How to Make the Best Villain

Hello. I love villains. I think we all do. You've got legends like the Joker, Darth Vader, O.J.
Say this or not, but we have seen...
But none of them come close to this thing. The Penguin from Wallace and Gromit. If you haven't seen Wallace and Gromit the Wrong Trousers, do yourself a favor. It's only 30 minutes on Prime Video, and if you don't have that, well, one, two, three movies always comes in clutch.
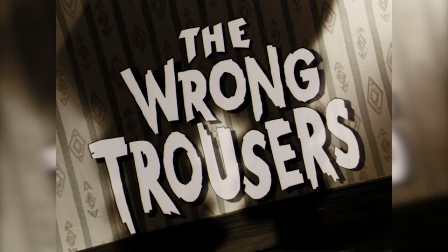I remember watching it as a kid and being absolutely captivated by it.
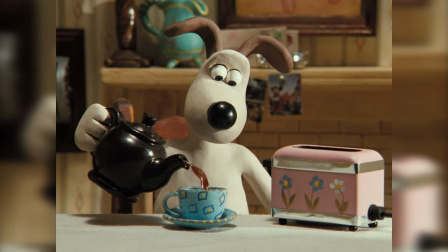I would watch it occasionally throughout the years, and upon watching it recently as an adult,
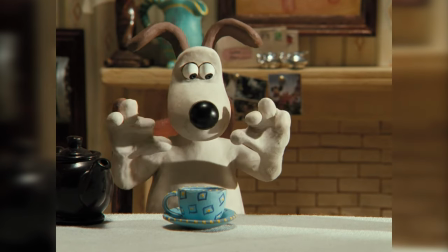I realized its brilliance is because they crafted the perfect villain for the show.
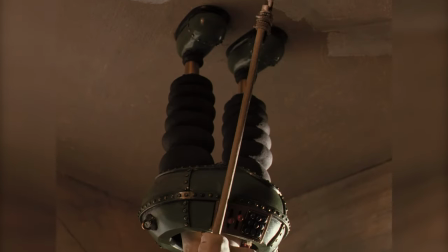So today we're going to explore the three ways this movie builds the Penguin up as an antagonist,
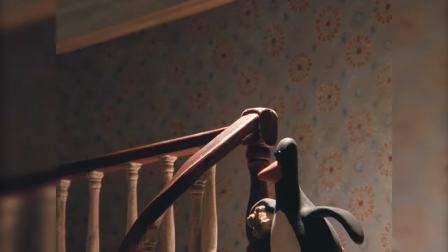finishing with how all three of them come together for the climax. First impressions are everything.
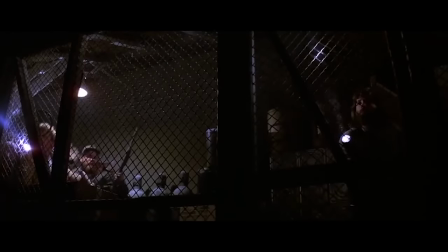You look at the way villains get their introduction in other media, and they all try to establish an intimidating presence.
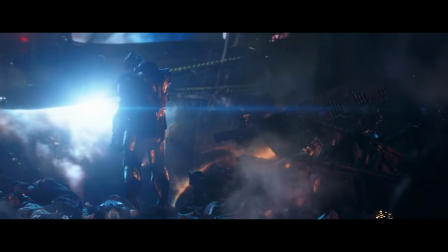Whether it's done by virtue of scale, or by subverting expectations.
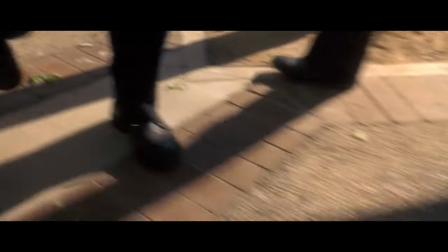No matter what the script calls for, these stories are trying to make the entrance of this villain memorable.
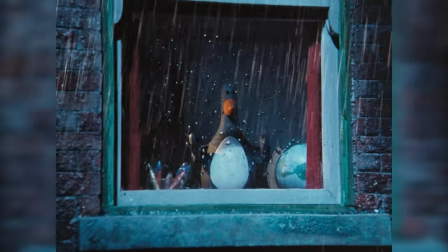Contrast this to the introduction of the penguin, Feathers McGraw, who is instead introduced with the absence of presence.
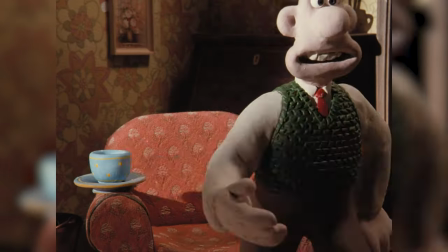When Wallace lets Feathers McGraw into the house, we aren't given a shot of the character.
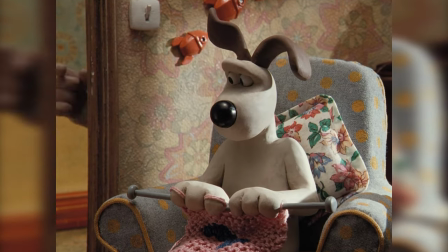Rather, the camera focuses on Gromit's reaction, and when we see Feathers through Gromit's eyes, we don't.
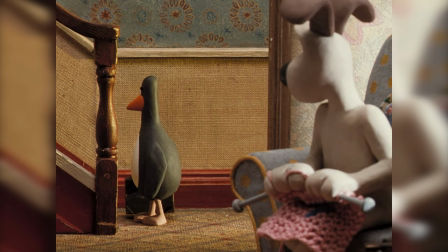Gromit misses the penguin and has to draw his eyes down to get a full view of our villain.
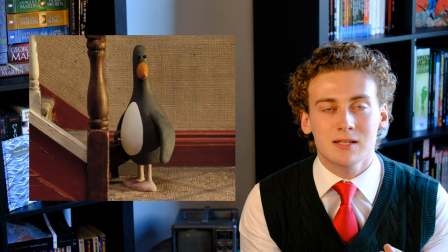The beady, expressionless eyes reinforce that theme of absence. They don't hint at some sadistic nature or horrific past. They reveal nothing.
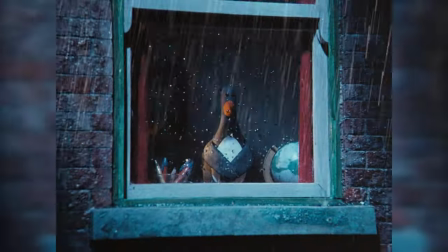This character exudes terror because he represents a fear deep inside all of us, the unknown.
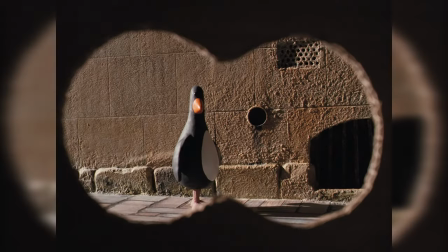The character can stare right into your soul, but looking back, we can't tell if there is a soul.
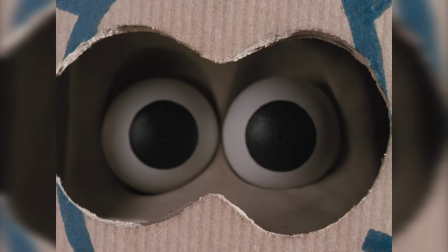We as the audience can't get a read on the character, and neither can Gromit.
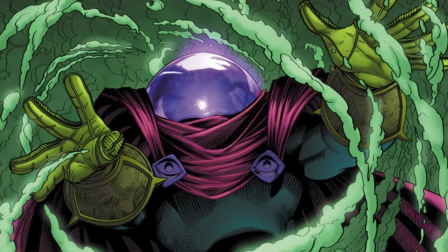Feathers McGraw remains mysterious even among the two other silent antagonists in Wallace and Gromit.
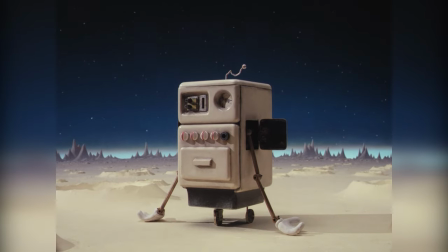The animation of A Grand Day Out exaggerates the hand movements of the robot to convey its thoughts and feelings,
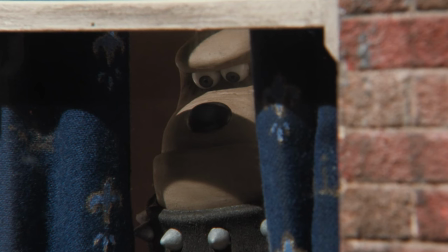and the very design of Preston instantly conveys his bully persona.
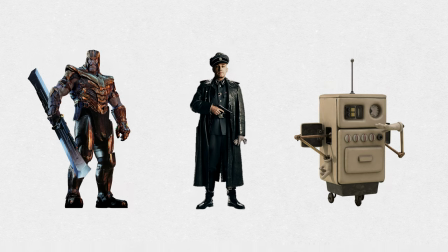When villains such as these are introduced as an imposing threat, they can be trusted by the audience to oppose the protagonist.
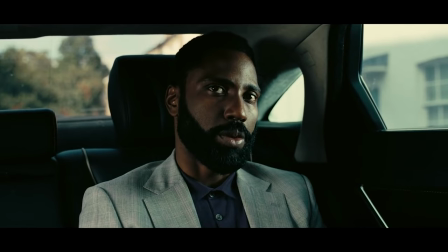I'm the protagonist.
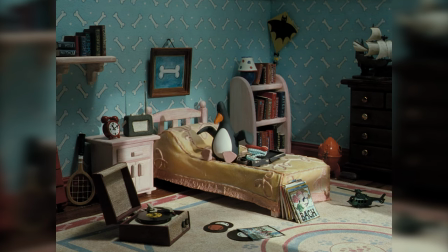But in the case of Feathers McGraw, we can't trust anything about the character, and thus we put our own insecurities upon this penguin, just as Gromit does. This introduction succeeds because it immediately intrigues us while also instilling fear.
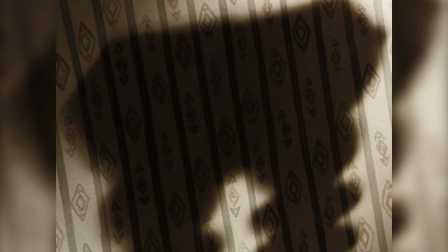But there is one other introduction here that I'm forgetting. The wrong trousers are given the traditional intimidating presence in its introduction not once, but twice.
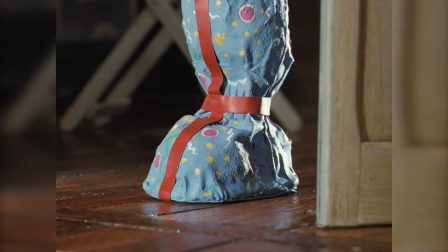First in the title card, and second when Wallace gifts it to Gromit. Now the reason this introduction is important is because it shows the trousers as intimidating.
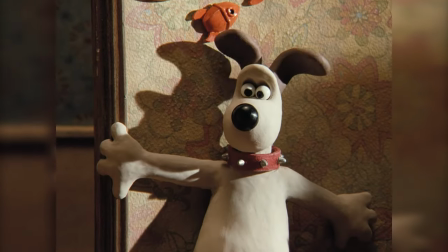We are told how to feel about this technology, afraid.
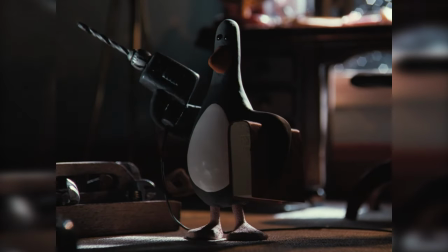So when the movie reveals the penguin as a definitive villain, he turns to reveal that he is now in control of those trousers. It conveys McGraw not only as smart and cunning, but in a league above other villains. Too often are villains shown to be either unstoppable forces of nature or bumbling fools every step of the way.
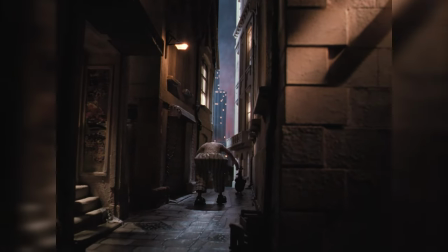It is in this relationship to conflict that the penguin once again stands out.
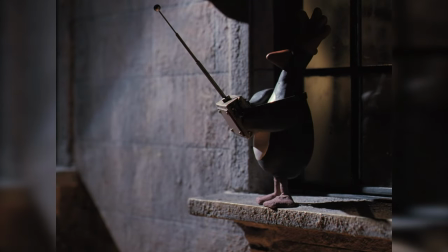In the rising action of the story, we see Feathers plan out and execute the heist of a diamond.
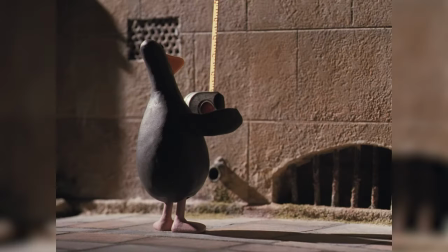The scenes prior showcase our villain as smart, cunning, and competent. But in this heist scene, we get to see Feathers as vulnerable.
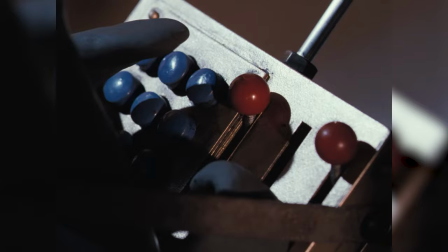We see him struggle. There are multiple turning points in the heist that keep you on the edge of your seat and push the limits of our villain.
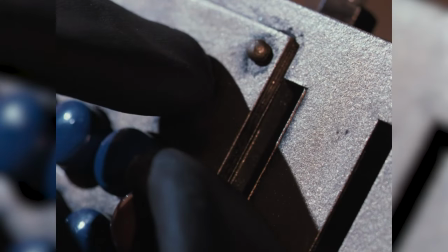He struggles to grab the diamond and triumphs. He struggles to escape, but wins. Feathers McGraw succeeds in the end, but not without some roadblocks.
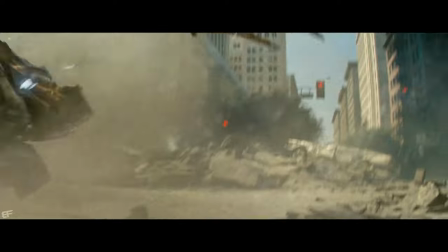In contrast, when a villain is shown to fail consistently, we know that the villain will fail again at the climax.
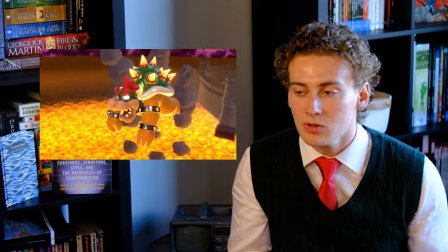Look at villains like Megatron, Skeletor, or Bowser. These are such egregious examples of this. No doubt they're great characters, but they've just become straw men to throw at our protagonists.
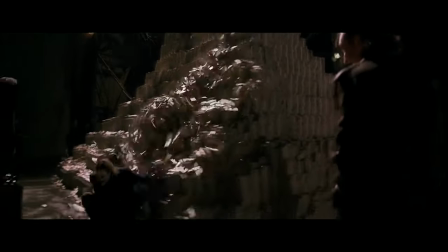In contrast, when a villain is shown to get their way at every turn in the story,
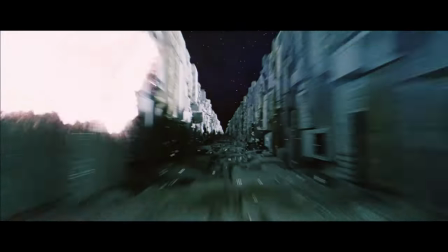we doubt their ability to succeed at the climax, because we see them struggle for the first time.
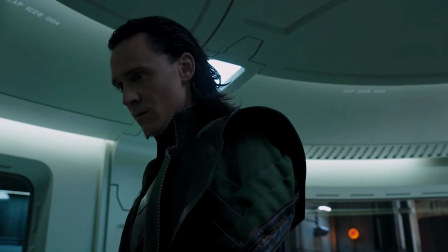Take Loki and the Avengers. This character gets his way at every turn in the story, but at the climax,
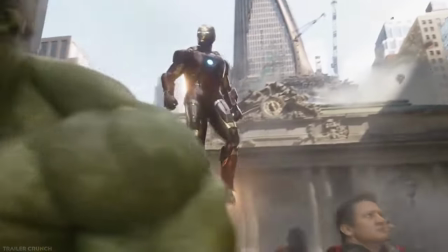as soon as our heroes band together, Loki no longer poses any serious threat.
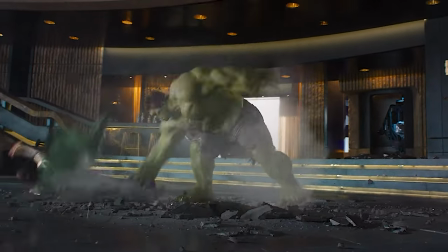The film realizes this, which is why it takes all the focus away from him and towards the Chitauri.
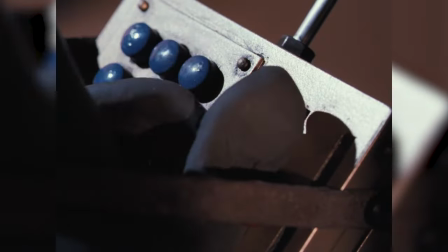In the case of Feathers McGraw, we see him struggle and earn his first victory. It gets us to relate to our antagonists, and it builds the most effective tension for the finale.
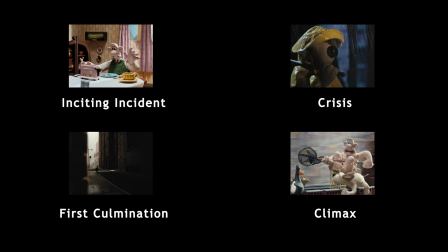Let's take a look at each turning point in the story and watch how our protagonists react.
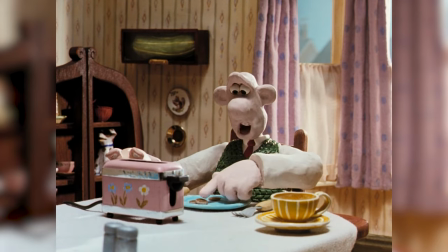Number one, the inciting incident. Wallace has bad finances, therefore he puts up a room to let.
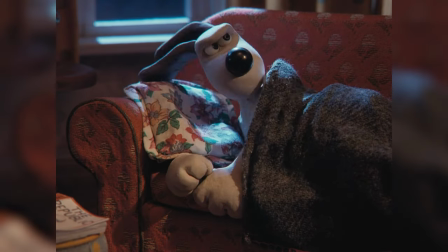Number two, crisis. Feathers McGraw makes Gromit's life a living hell, therefore Gromit decides to leave Wallace.
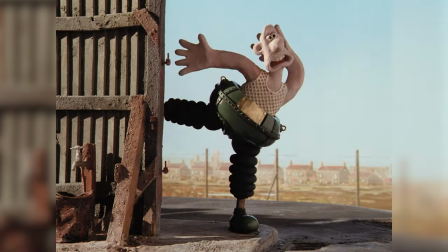Number three, first culmination. Gromit is unable to make it on his own, and he sees that Wallace is in trouble.
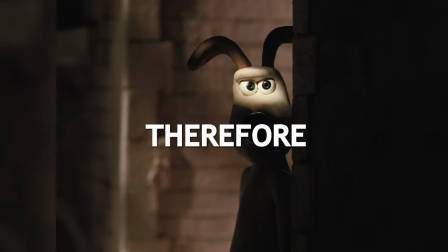Therefore, he decides to investigate the Penguin. Number four, climax.
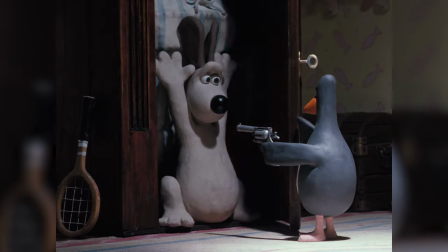Ferris McGraw locks Wallace and Gromit in a closet, and finally leaves them alone.
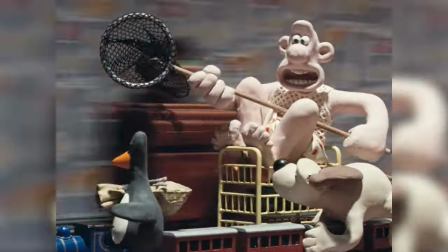But, Wallace and Gromit decide to stop him. See, the first three turning points of the story show our protagonists as reactionary.
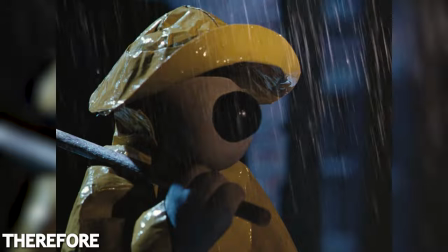Renting out a room was caused by financial insecurity. Gromit leaves Wallace as a result of the Penguin ruining his life.
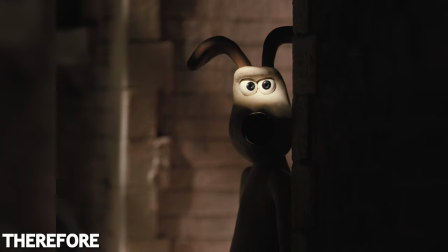And Gromit investigating the Penguin is a result of being homeless and missing an old friend.
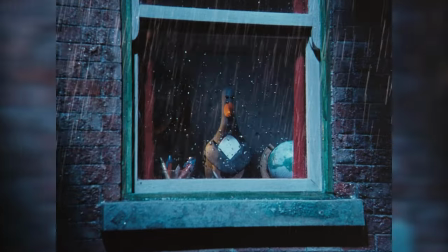And in all three of these examples, Feathers McGraw is either the source of these reactions or the one who profits from them.
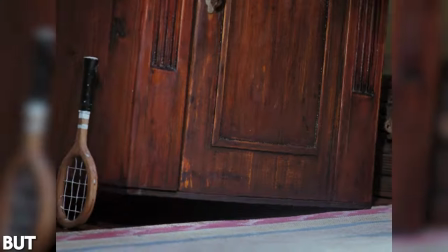But at the climax, the actions of our protagonists are proactive. Wallace and Gromit could have just let Feathers McGraw leave, and all would be well.
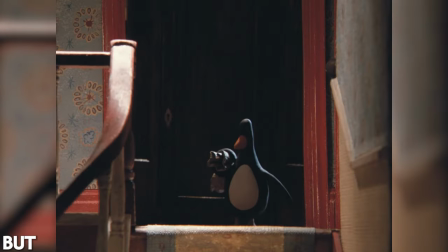But they decide to stop him. Together.
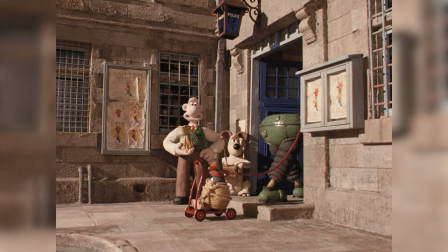The story shows our heroes being forced to move at every step of the way until the climax, where our heroes are the ones who get in the way.
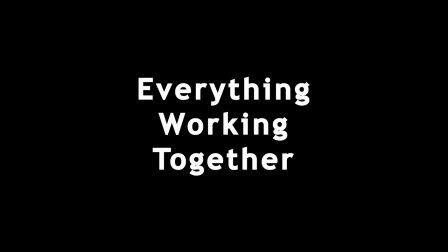Now let's take a look at how all three of these elements combine for the finale. The final action scene is fucking insane.
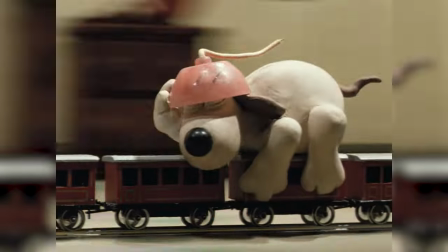This film manages to make a man and his dog chasing a penguin on a toy train, one of the most intense action sequences put to screen,
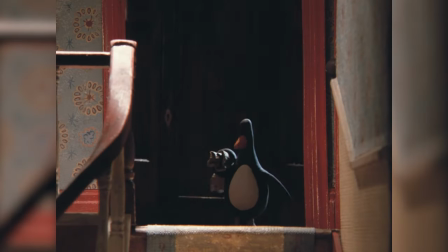and it is because of all three of those elements we discussed earlier coming together.
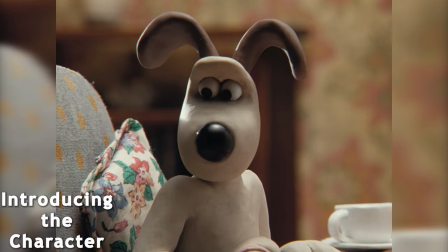Since the very introduction of this villain, you have been disturbed.
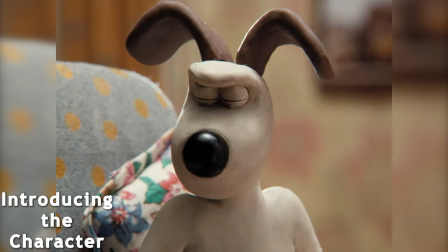The absence of a soul in this character has been haunting you throughout the film, and now it's been given a gun.
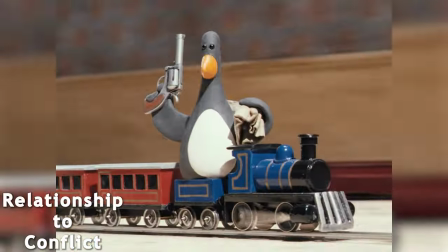But the scene doesn't instantly gratify you. It's a constant tug-of-war. Feathers shoots a hole in the door to escape, but Gromit switches the track.
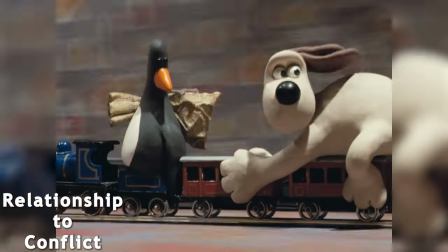Wallace snatches the gun, but is thrown off the train. Grommet crawls to the front of the train, but Feathers detaches the car.
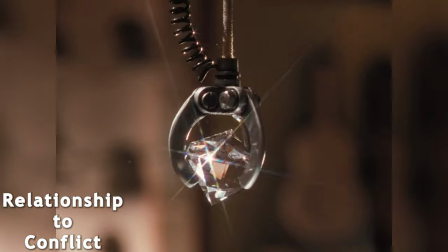It keeps you on the edge of your seat because it mirrors the heist sequence from earlier, a pattern of danger and subversion.
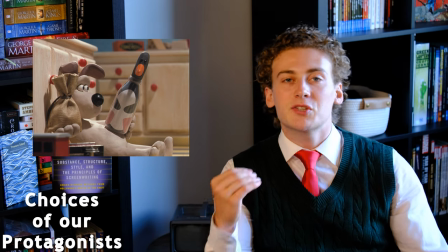And to top it all off, beating Feathers McGraw is so compelling because it will mark the first truly proactive actions in a protagonist, signifying change and growth in our heroes. Ah, I sure do love Wallace and Gromit, but wait, I'll let the penguin into my house!